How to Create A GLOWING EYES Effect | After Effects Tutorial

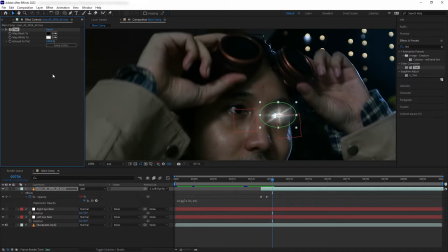4:05 And then let's color this, let's get a tint and set the white color to something like a yellowish color. Now let's duplicate our flare and move it to the other eye, and let's change it up a bit
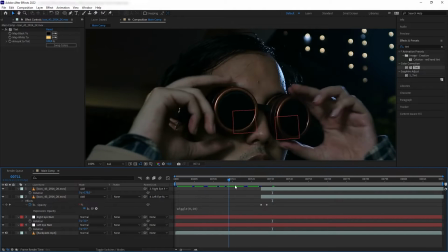4:18 and then redirect the parent to the null for the other eye, and we have our first pass of the glow.
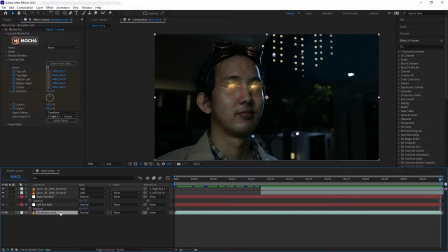4:24 Okay, next we are going to add an overall glow to the eyeball. So let's duplicate our plate that has the Mocha on it, and we are going to put it on top and rename it eyeballs.
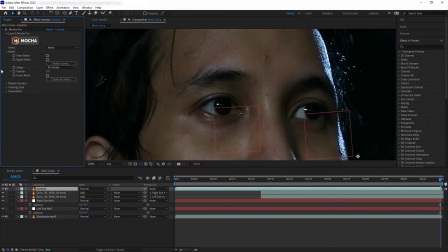4:36 And then we're gonna go to Mocha, and in matte, we're gonna create AE mask. So now if we solo this, we have created a mask based on the shapes that we have made earlier.
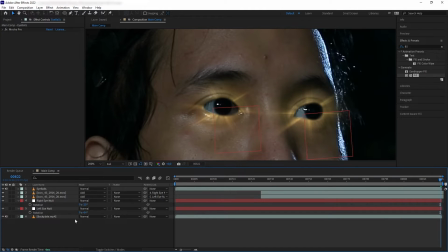4:47 So let's feather it a bit. Usually to make the energy glow, we would just fill this with a solid color and call it a day. But that would result in a very flat looking eyeball. And I want to retain a little bit of texture that we have on the original eye to give an impression that it is still a three-dimensional eyeball.
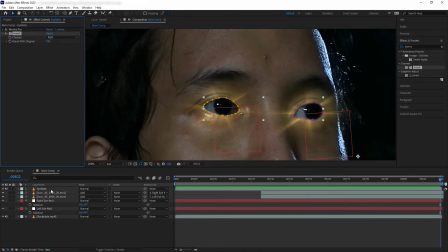5:06 So, first I want to add invert, and now we have the color of our eyeball is inverted.
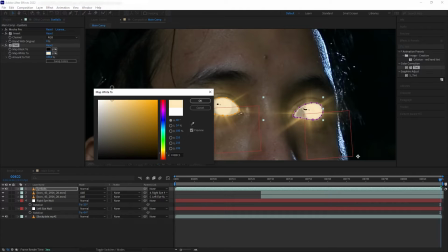5:12 And then I'm going to add tint, and for the white, I'm going to select like a yellow-orangish color.
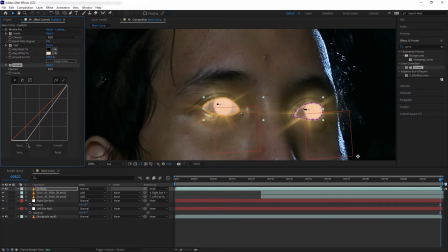5:18 And then I'm going to add curve, and let's pull down the black levels, and increase the white level a little bit. And then let's add glow. And then on threshold, I'm going to set it to 80, and radius to 7, and glow intensity to 0.5.
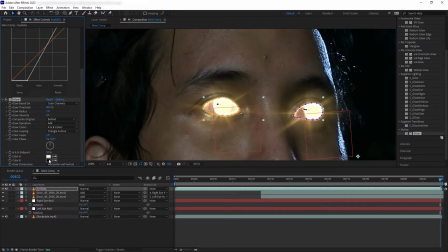5:34 And then let's set the glow color to A and B colors. And for the color B, let's set it to something like yellow-orange. And then let's duplicate the glow, and then reduce the threshold to 4.5, and increase the radius to 50.
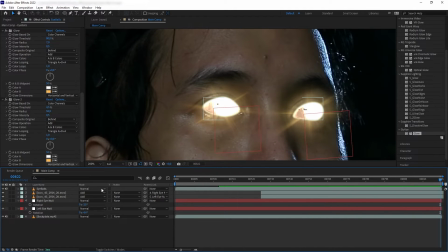5:50 Okay, great. Now let's change our layer mode to overlay.
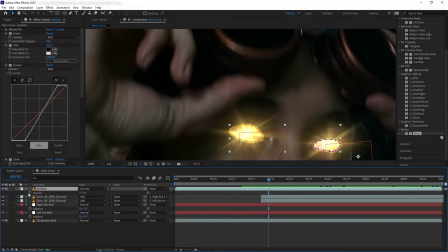5:56 And there we go. Again, let's bring our opacity, and we want to make sure to have this effects fade off when my eyes are covered.
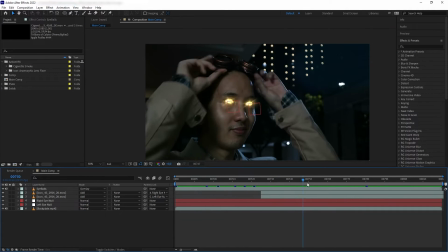6:04 Next, we're going to do the most fun part, which is the smoke coming out of my eyeballs.
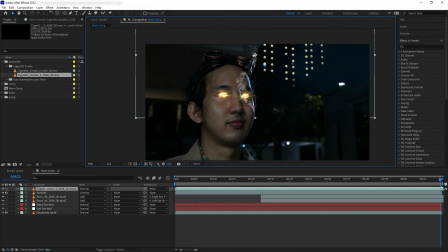6:09 So let's grab a cigarette smoke element here and parent it to the eye null.
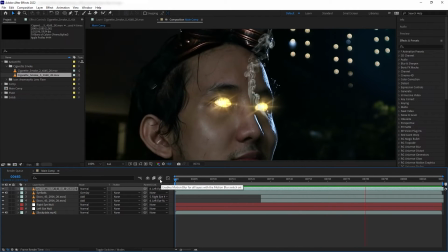6:15 Awesome. So here we can see what we have to do to the smoke, which is first, it's currently moving too slow. So let's right click and time stretch it to 50%. And then I want to have this smoke to start or ignite just when my eyes are open.
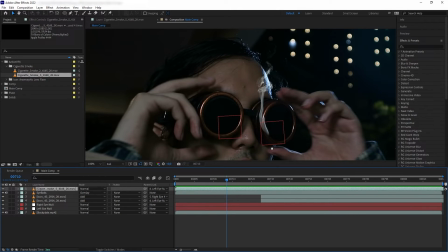6:29 And to do that, we could use the ignition part that we have on the smoke,
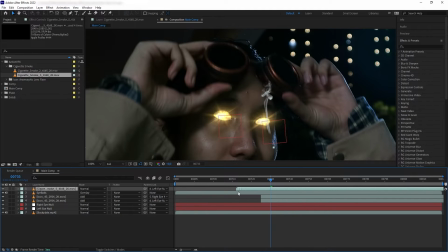6:34 like the smoke number 5 here, but maybe we don't like the shape of the smoke at the time of this ignition. So what we want to do is we want to time our own smoke ignition based on the shape that we like.
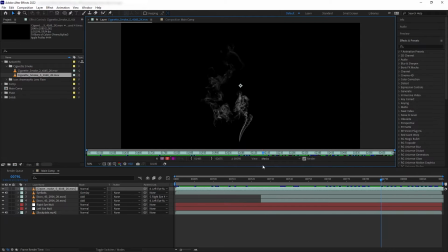6:44 So here if we see on our footage, notice that the smoke is coming out in several puffs. So what we want to do is we want to search a puff that we like, and then we want to set that as the start of our ignition.
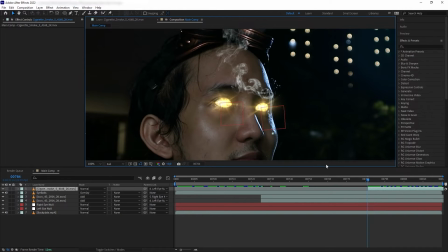6:56 So let's trim out the beginning, and let's move it to when my eyes are opening,
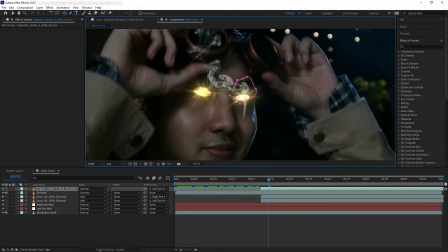7:01 and then we want to create a mask around that puff, and then manually animate the mask as the puff grow.
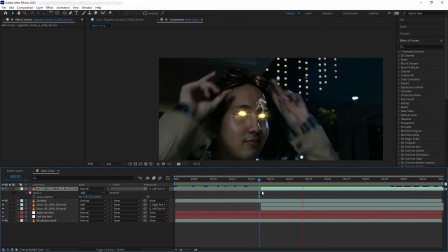7:10 And there we go, a very simple cheat on how to create your own smoke ignition.
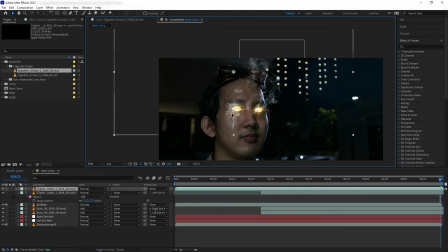7:15 So now let's add another smoke to the other eye and repeat the same process.
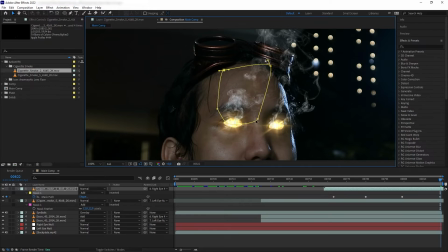7:20 Okay, so this is the main smoke that is coming out directly from the eyeballs.
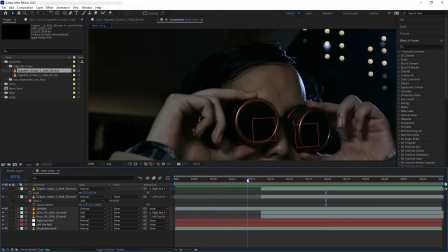7:25 Next, I want to add another layer of smoke to work as some sort of atmospheric clumps that has been built up inside of the goggles.
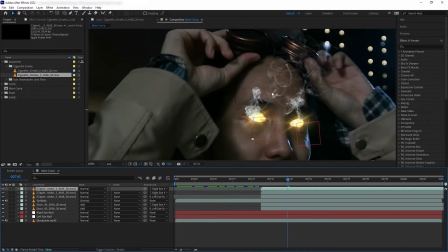7:32 So let's duplicate the smoke that we have, delete the mask, and let's find a different frame where we have the smoke more clumped together.
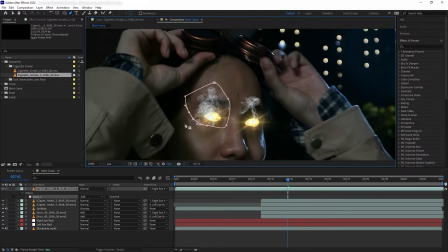7:41 And then we are going to mask around that, and then animate the mask again as the smoke grows,
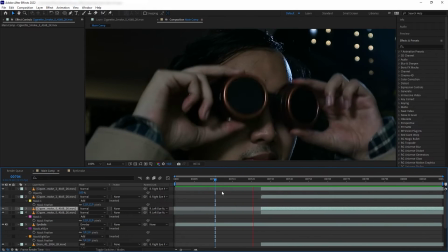7:46 and then let's do the same to the other eye, and perfect. So next what we want to do is we want to color correct our smoke here.
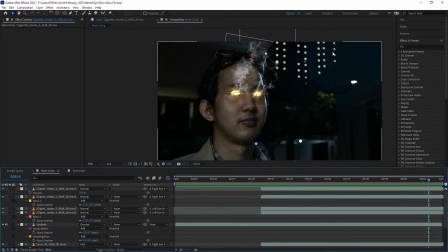7:55 But instead of giving a straight up color correction, I want the smoke to have a little bit of gradient from the lighting.
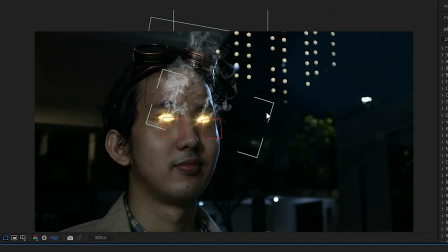8:02 Especially we have like a blue moonlight from the right side of our shot.